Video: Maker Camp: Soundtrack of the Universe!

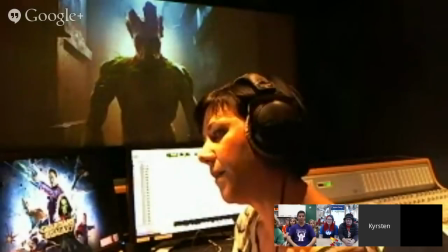And I thought, this isn't what we did for the film,
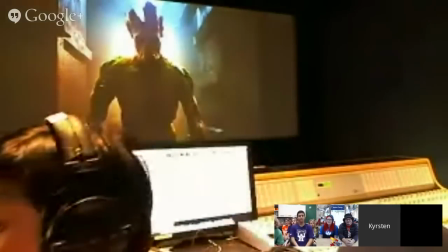but I thought another thing that would be fun to add was my new version of all this, which is a cardboard box and
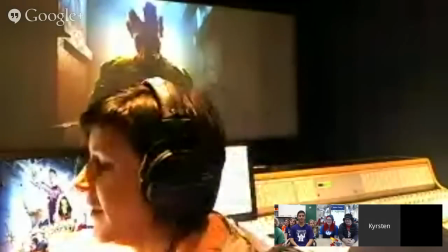some packing tape. And then I have my recorder here.
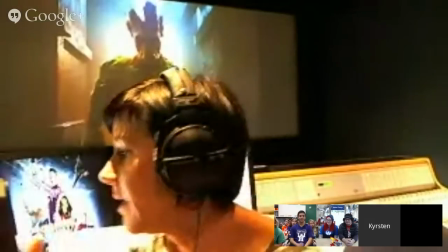And I wanted to show you this one because this is actually a prosumer deck.
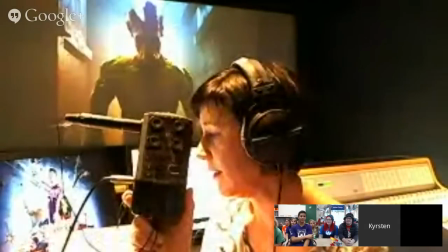It's like you could buy it.
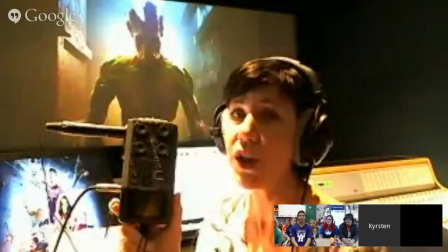Just even probably 6-7 years ago, you would spend about $10,000 to get a nice recording package together,
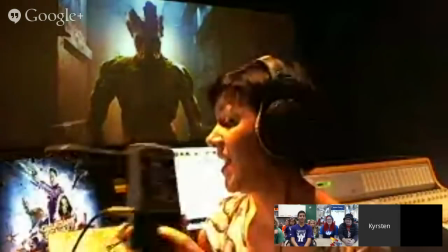and this is the high end, and you could get a low end that's almost as good.
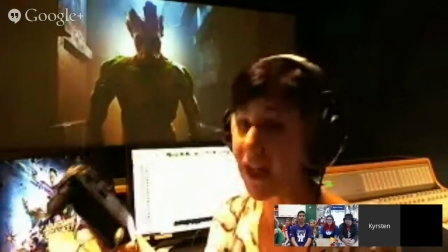This is like $500. So if somebody wanted to go make a film and do really high quality sounds, you could do it.
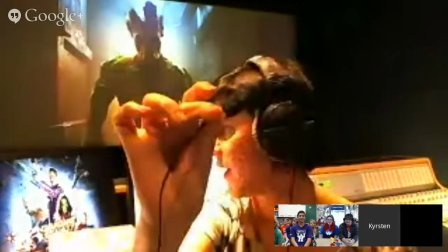And this one has it's a little contact mic, and it's got sticky stuff on the back.
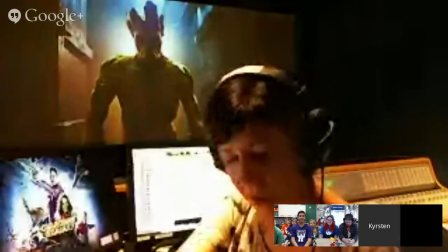And when you attach a microphone to something that is, here, I'll put it here.
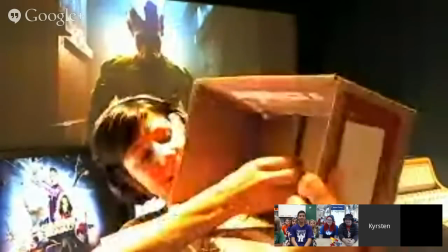I'm just sticking it on
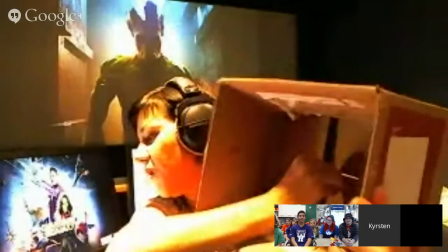to the box itself,
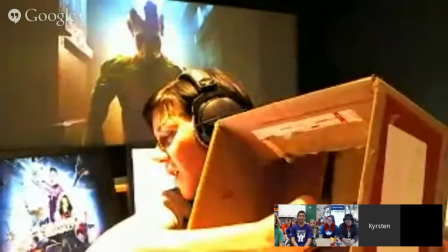because when you're making vibrations onto something that's resonant,
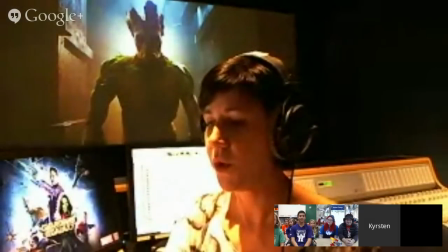and it has its own kind of quality, in this case cardboard,
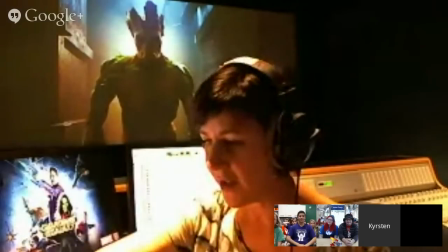it has its own sound that's more than just the sound of the tape separating that you usually hear.
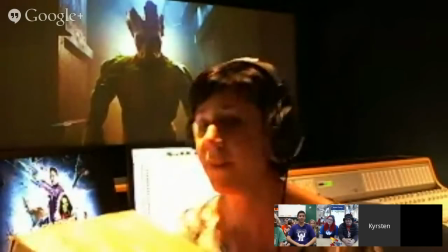The mic is picking up the vibrations as well. So let's see.
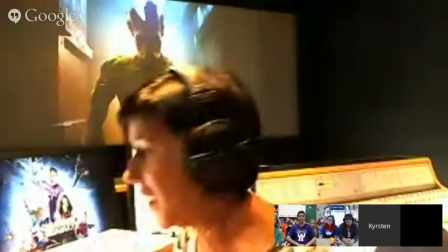I'm going to kind of just fake demonstrate this, but I would put on my little headphones.
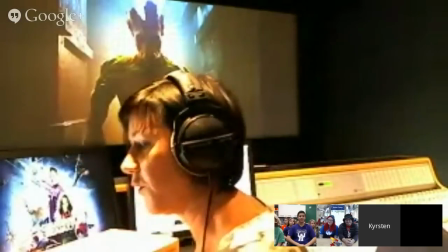These are my other headphones. and run the recorder and just turn it on and record.
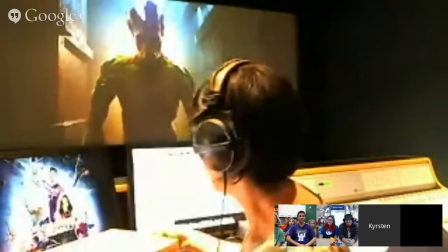And then I had this tape here,
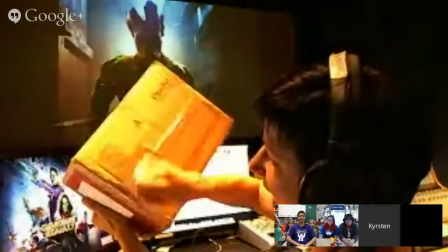and I was just doing various things of either fast or, or like really slow kind of tape pulls.
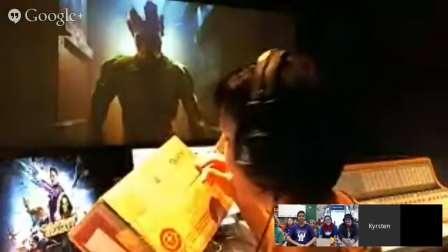Oh, interesting. And the tape pulling off kind of made a nice kind of wooden-like quality,
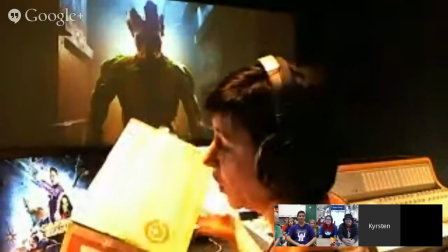and that was resonant and larger sounding than it sounds like with plastic tape.
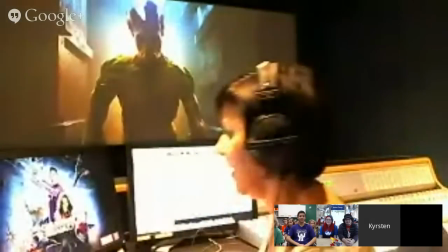Then I went and put it in my,
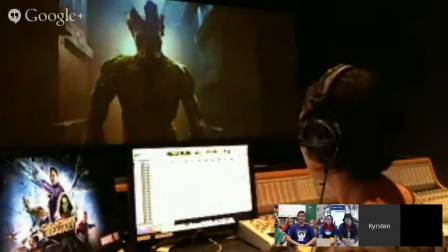loaded it into my Pro Tools session here, and found the best bits because I did a bunch of takes. And so I have no idea how this is going to sound to you guys.
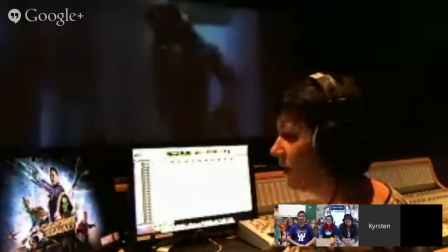But this is like one of the sounds, just a little short thing.
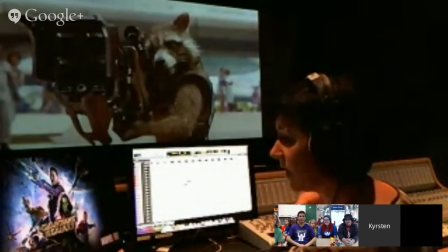Ooh. It's got a lot of texture to it, which is great because I'm looking for texture because he has little bits coming off him.
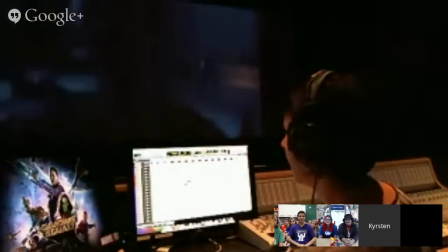Mm-hmm. And that also has power.
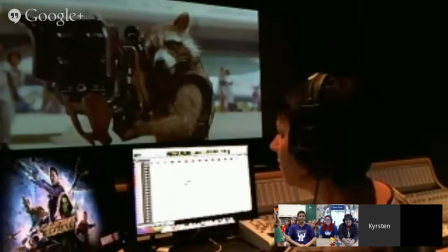So when we're talking about how things come to me, the shot of Groot came to me like this.
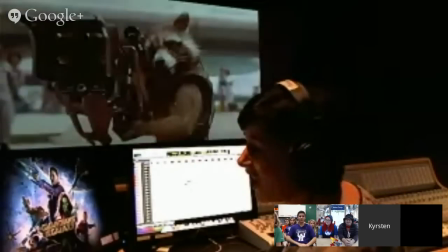Nothing, because it's all made in the computer.
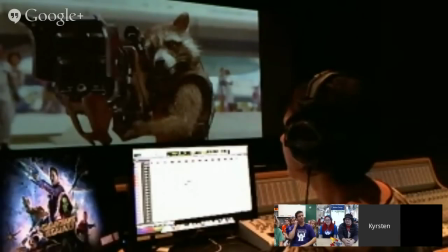So we go through and I say, well, he's got some wood, so let's put some wood in there for him.
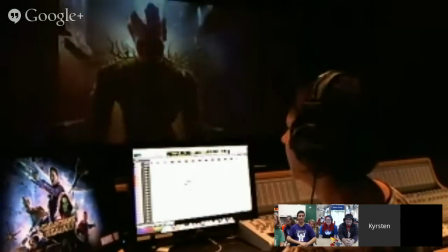And some more wood. I don't know if you guys can hear it.
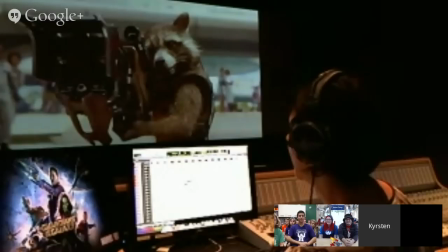Oh, it's coming through really Oh, well. yeah. Great. And then creaks. And then I want the pop sound because that's the animation.
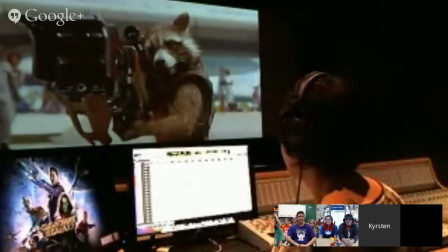It kind of blooms all of a sudden. So put a snap.
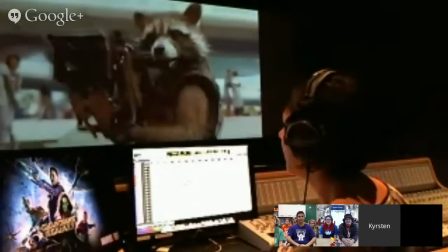And then this is for his power.
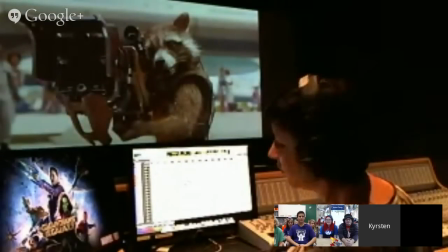And this last sound is actually a fireball.
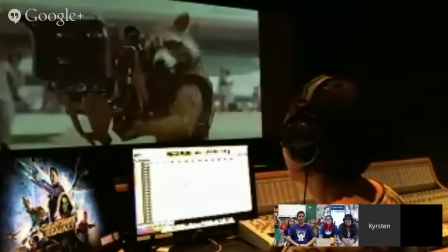So then we add it all with our new sounds.
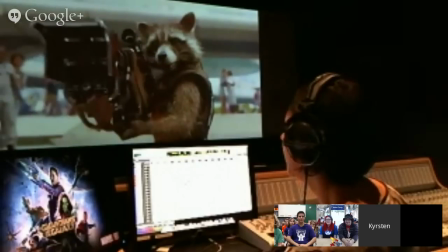And all together.
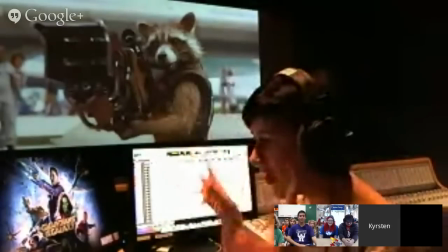Ooh. So that way we have a little texture. It definitely has a wood sound.
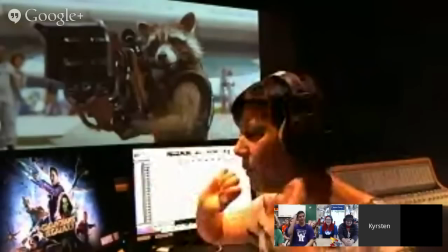It has a power at the end. It's got a bloom from the fireball.